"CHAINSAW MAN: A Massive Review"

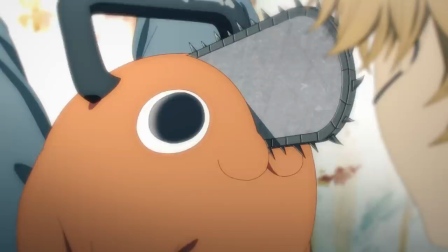(4:08)
For simplicity's sake, devils are this universe's monsters, and he works in this role alongside his little canine slash chainsaw devil friend, Pochita.
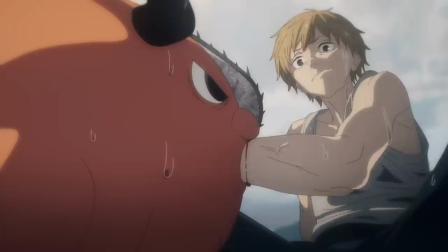(4:16)
The rules of this world are relatively simple, with the only nuance coming by way of something that's called a contract,
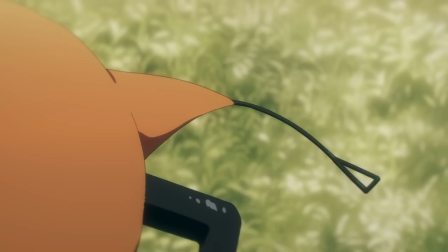(4:22)
an agreement made specifically between a devil and human, resulting in the first chapter depicting a fusion of Denji and his little devil dog Pochita,
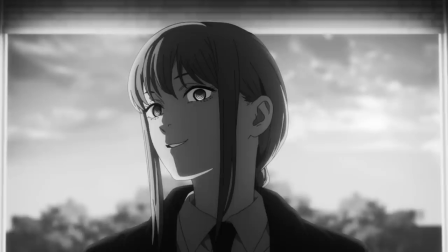(4:29)
turning Denji effectively into a hybrid of a human and devil, before being discovered by the mysterious Makima offering Denji a dilemma. die here as a
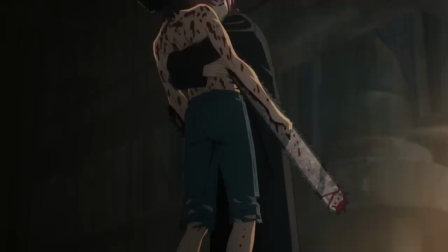(4:38)
devil by her hand or work for her and her government-funded devil hunter agency.
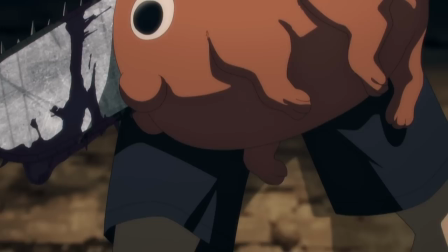(4:44)
And that's the basic outline of the first episode.
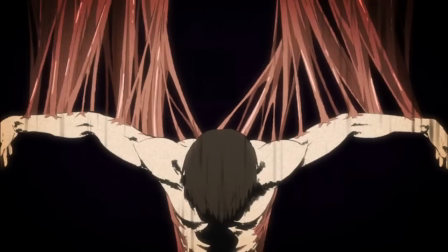(4:46)
Where Attack on Titan was driven by its plot and mystery, Chainsaw Man, at least in these opening chapters or episodes, is driven by its characters.
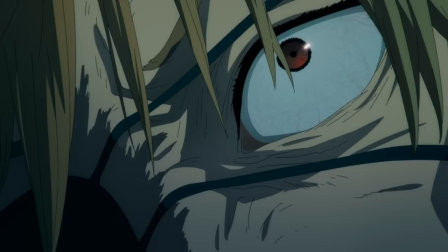(4:54)
In the same way Eren Yeager facilitates natural chances to show why his series was interesting, so too does Denji serve his story, only in a much more reactive sense.
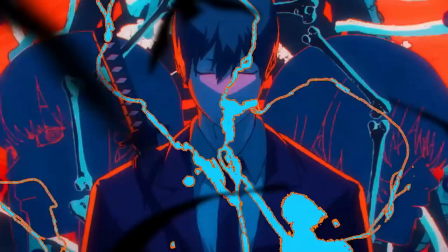(5:03)
Where Eren in Attack on Titan was inclined to drive the plot forward, denji by virtue of who he is sort of goes with the flow while other much stronger personalities
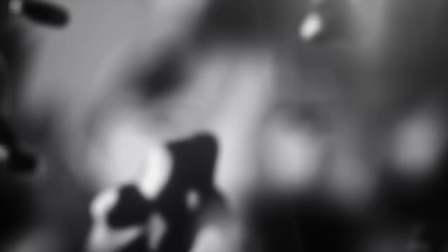(5:11)
join the fray later on allowing the series to feel much more like an ensemble cast despite it being specifically about denji's journey but
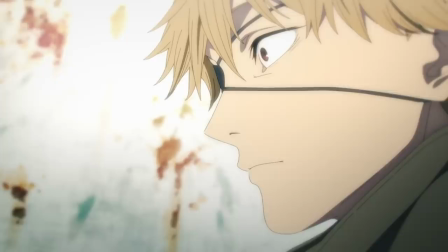(5:18)
that's just the story front when i look at an anime adaptation i also look for ways this chosen medium has been used in ways the manga did
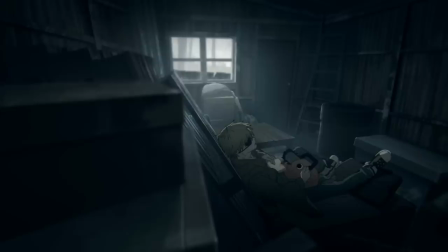(5:25)
not have available to bolster the themes and direction of the story at hand i look for this because it offers a greater utility to the anime
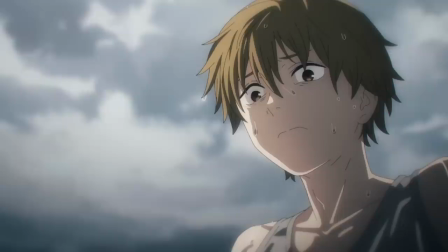(5:32)
itself making use of the chosen medium all the while enhancing the source material if done correctly and i think these first episodes show signs of that already
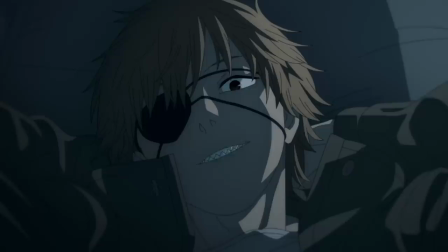(5:40)
there's a lot of atmospheric ambient lighting that seems to correlate and create contrast in following the through line of the story or at least denji's mood
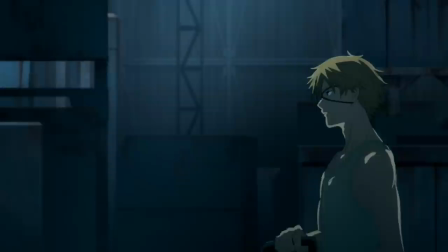(5:48)
projecting denji's fondness from the past in bright colors with the gritty moody and grim reality he finds himself
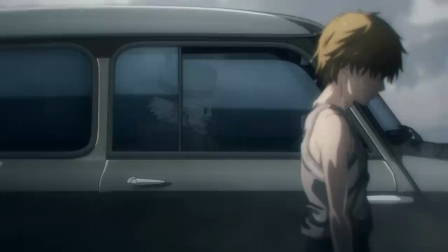(5:55)
in living currently is a strikingly effective contrast and not something that was at fujimoto's disposal in the manga,
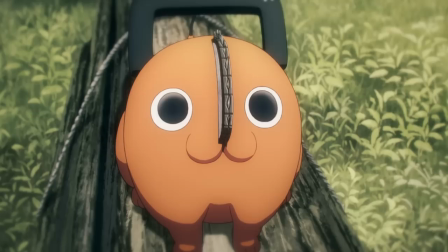(6:01)
with the message and mission set by Pochita being to turn his real world and circumstances into the dreams he professed to have.
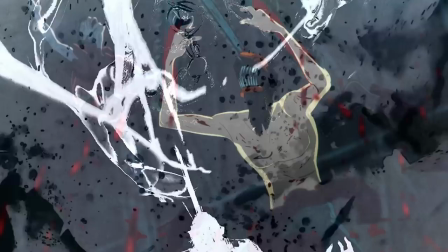(6:08)
Resulting in one of the most metal and badass transformations I've seen in quite some time,
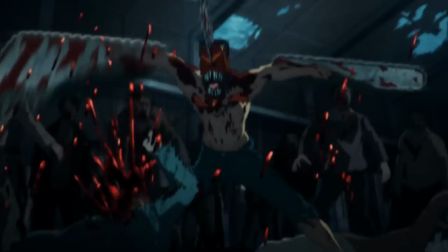(6:13)
the animated fight scene depicting the birth of Chainsaw Man was very well orchestrated, if not slightly understated for my taste personally.
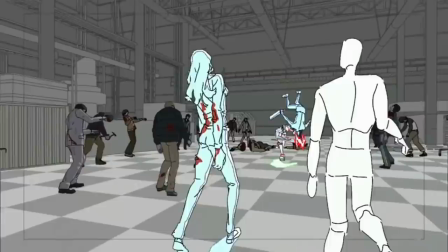(6:21)
There's an interesting combination of 2D and 3D effects work on display here that really helped to capture the messy and clumsy nature of this first outing in the transformed state.
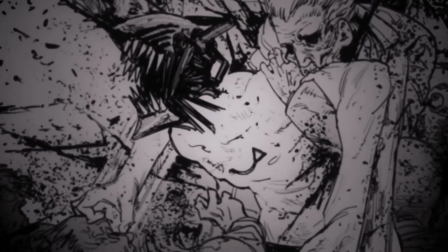(6:29)
Although for me and what i was expecting i don't think it captured the bloodbath intensity of some of the panels from fujimoto's original work during this section but
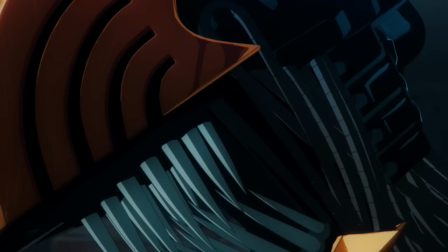(6:37)
of course this is just a first episode and there's still time however what's interesting about this scene to me is less the transformation and more
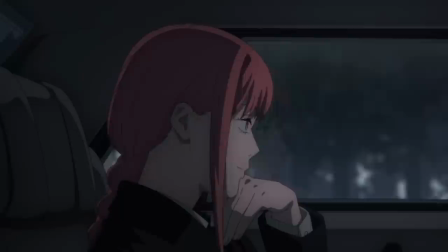(6:45)
so makima's introduction to the series from the moment i saw this girl while reading the manga she scared me stiff she's an oddly calm presence
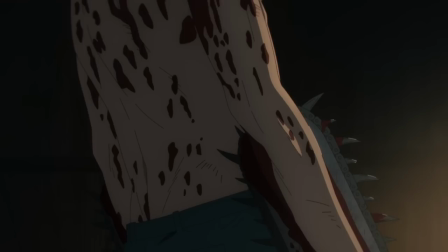(6:54)
in what is quite literally a world filled with monsters introduced at the end of the very first episode literally melting through denji's more assertive side all the way
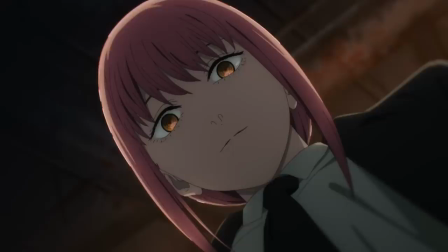(7:02)
through to the vulnerable core of his character she appears comforting and exactly what denji thinks he wants however in reality she's offering him an ultimatum
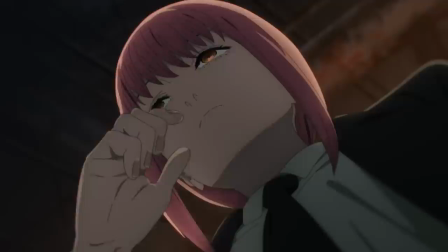(7:11)
one that if he chooses incorrectly could result in his death here and now as a devil this coupled with the shadows enshrouding her character the authority she speaks
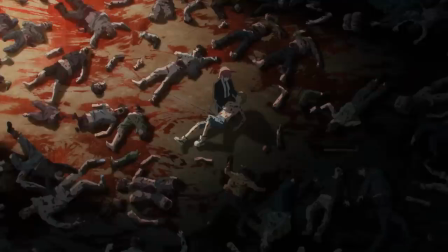(7:19)
with and the fearless and disarming demeanor she waltzes up to denji with makes for a very interesting character to say the least.
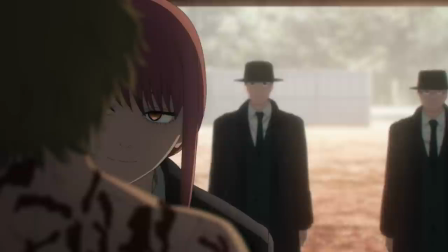(7:26)
The likes of which are made to make both us and indeed Denji feel smaller than and subservient too, but that's just the first episode.
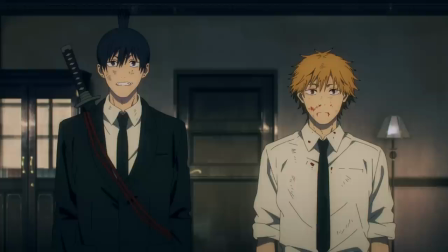(7:33)
The first arc within these first couple of episodes are largely centered around introducing us to key recurring characters in the devil hunting agency Denji's joined as well as the duties he has therein.
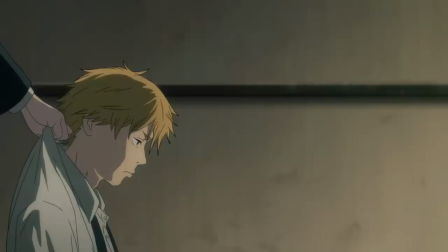(7:43)
The first of these key characters that I've already touched on is Makima. She seems to be a higher up in this government funded agency tasked to take down devils for society
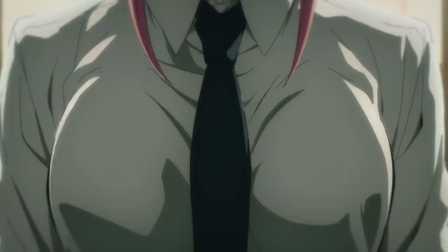(7:51)
and is on this weird power kick with Denji I will almost definitely touch on later.
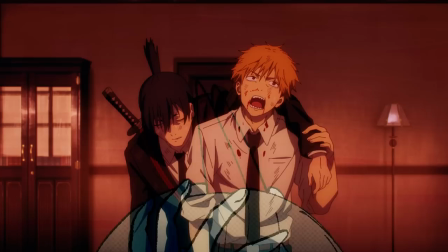(7:56)
Emphasis on touch. Next is Aki Hayakawa, Denji's colleague or should I say handler.
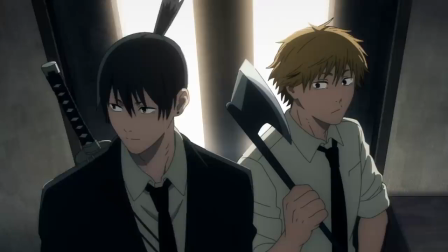(8:02)
Compared to Denji and a certain other character I'll touch on in just a second, he's quite stoic with a lot more going on right beneath the surface we've not yet seen much of.
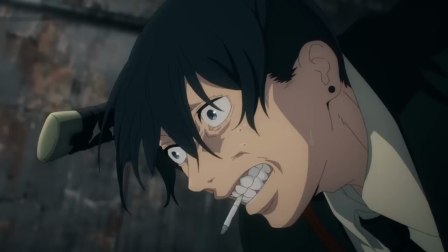(8:11)
He also acts as a vehicle for which Denji can reaffirm his convictions to us as an audience.